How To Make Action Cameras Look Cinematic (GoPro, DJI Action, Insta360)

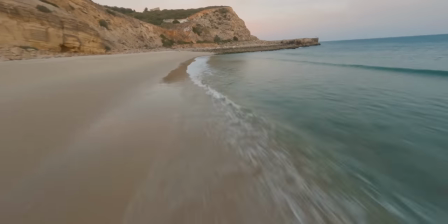4:09 That crazy fast movement with that wide field of view is just so dynamic.
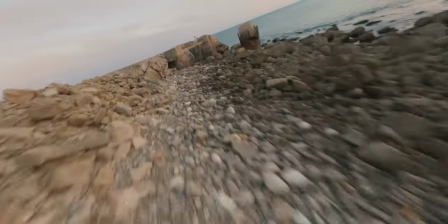4:14 Nobody cares what camera this was shot on because the movement is just so intriguing.
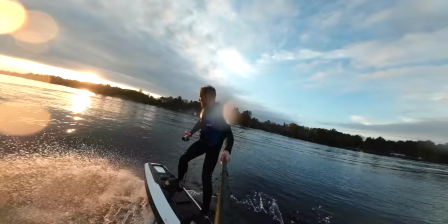4:21 If you're just holding or getting static shots, no movement, I really think you're not getting everything you can out of your action camera. And it also helps to have the movement be close to something.
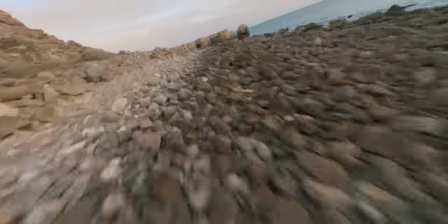4:33 So if you're flying FPV, it helps to fly close to the ground or close to a building or through something, it just makes it look like the movement is way more dynamic, whereas if you're just out in the air way high, even if you're flying really fast, it looks pretty boring. And that leads me to number three, avoid close-ups of faces. Even though I just said get close to the ground while you're having that movement, cameras like a GoPro are fixed focus,
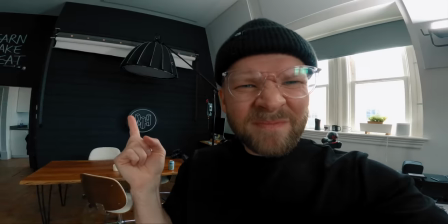4:59 so there is no auto-focus, and so they say anything past a foot is in focus,
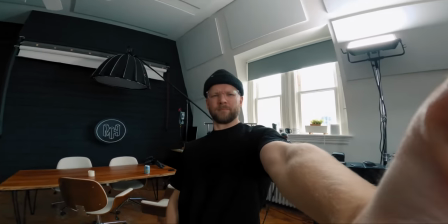5:05 but that's not really true. If you're holding out the camera like this, the background is way more in focus than your face. And so for the audience, it's subtle, but it's hard to keep your attention on that person because the background is more crisp, so your eyes naturally wanna go to the background and you're not really focusing on the person talking because they're kind of out of focus. And then number two, it's kind of where the action cameras start falling apart and they just don't look as good.
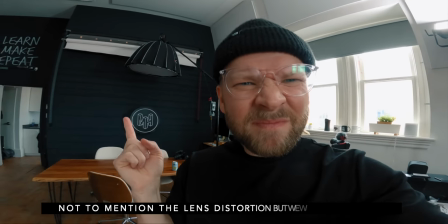5:35 Skin tones especially are very hard for cameras to render, and when you're using smaller sensors, smaller cameras, it just doesn't look as good.
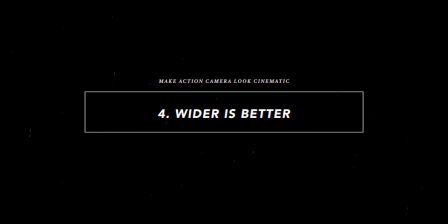5:44 Number four, wider is better. Hear me out, this might sound a little bit counterintuitive, but first off, when you're using a wide angle lens like I am right now, there's naturally less depth of field, so the background isn't as blurry.
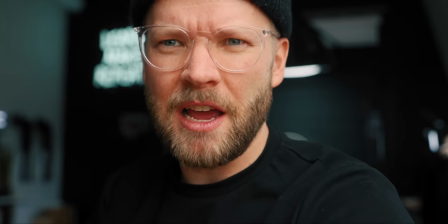6:00 So right now, I'm at 16. If I go to 35, look how much background blur I have now.
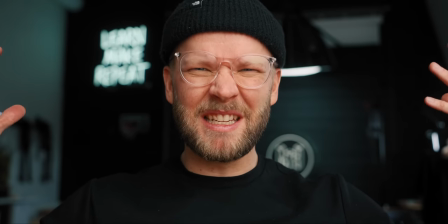6:06 And so if I had this crop for an action camera, it would feel really just like not cinematic low quality because you wouldn't have any of that nice blur.
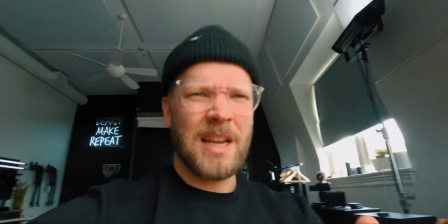6:15 But now when I go farther out wide, and I have my GoPro here kind of getting the same angle. Yeah, the mirrorless is still way better looking. Like I said, avoid the closeups of faces. But there isn't as much background blur here. and just like there isn't very much on the GoPro. So naturally when you have a wide lens, there isn't as much of the shallow depth of field, which is, you know, kind of cinematic looking. That's why I would say shoot wider instead of the narrow field of views. That's when it really kind of just gives away that you're using an action camera.
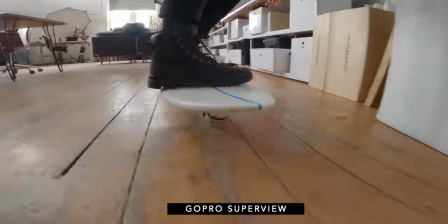6:51 Also, like I mentioned, when you're wider, that movement becomes way more dynamic, looks way more cinematic, way more cool. Now, especially with 360 cameras, you can overdo this. You can go way too wide. You don't want to go like tiny planet wide when everything is just like fisheye and warped.
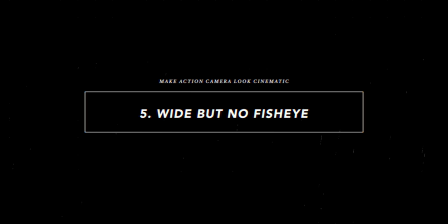7:12 That's not that good. And so that leads me to number five. You want wide but not fisheye. Fisheye is not cinematic looking. And fisheye is that kind of like really warped out look. But you can actually fix this in post. So even if you're using a really wide, like the super view, I think it's called in the GoPro, you can just fix that in post to make it look less like a fisheye. And I'm pretty sure, correct me if I'm wrong, I'm pretty sure cameras like the GoPro are already doing some de-fishing, getting rid of some of that fisheye look. But if it's not doing enough, you can always do that in post.
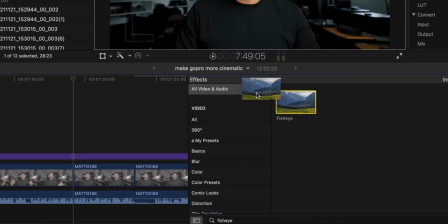7:49 For example, in Final Cut Pro, it's really easy. Just add on the fisheye effect. That looks great.
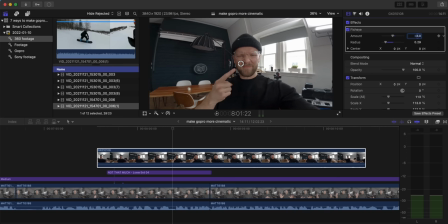7:57 Okay, and then let's take it down to like, maybe like minus 0.15, 0.2, and then just decrease the radius. And it's really that simple to get rid of some of that fish eye look. And there's a bunch of different ways of doing this.
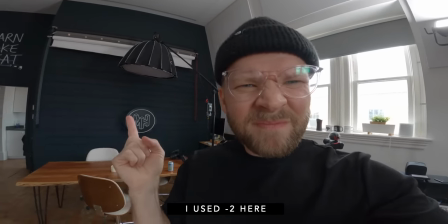8:09 Actually, my very first tutorial on this channel was called How to Make GoPro Look Cinematic.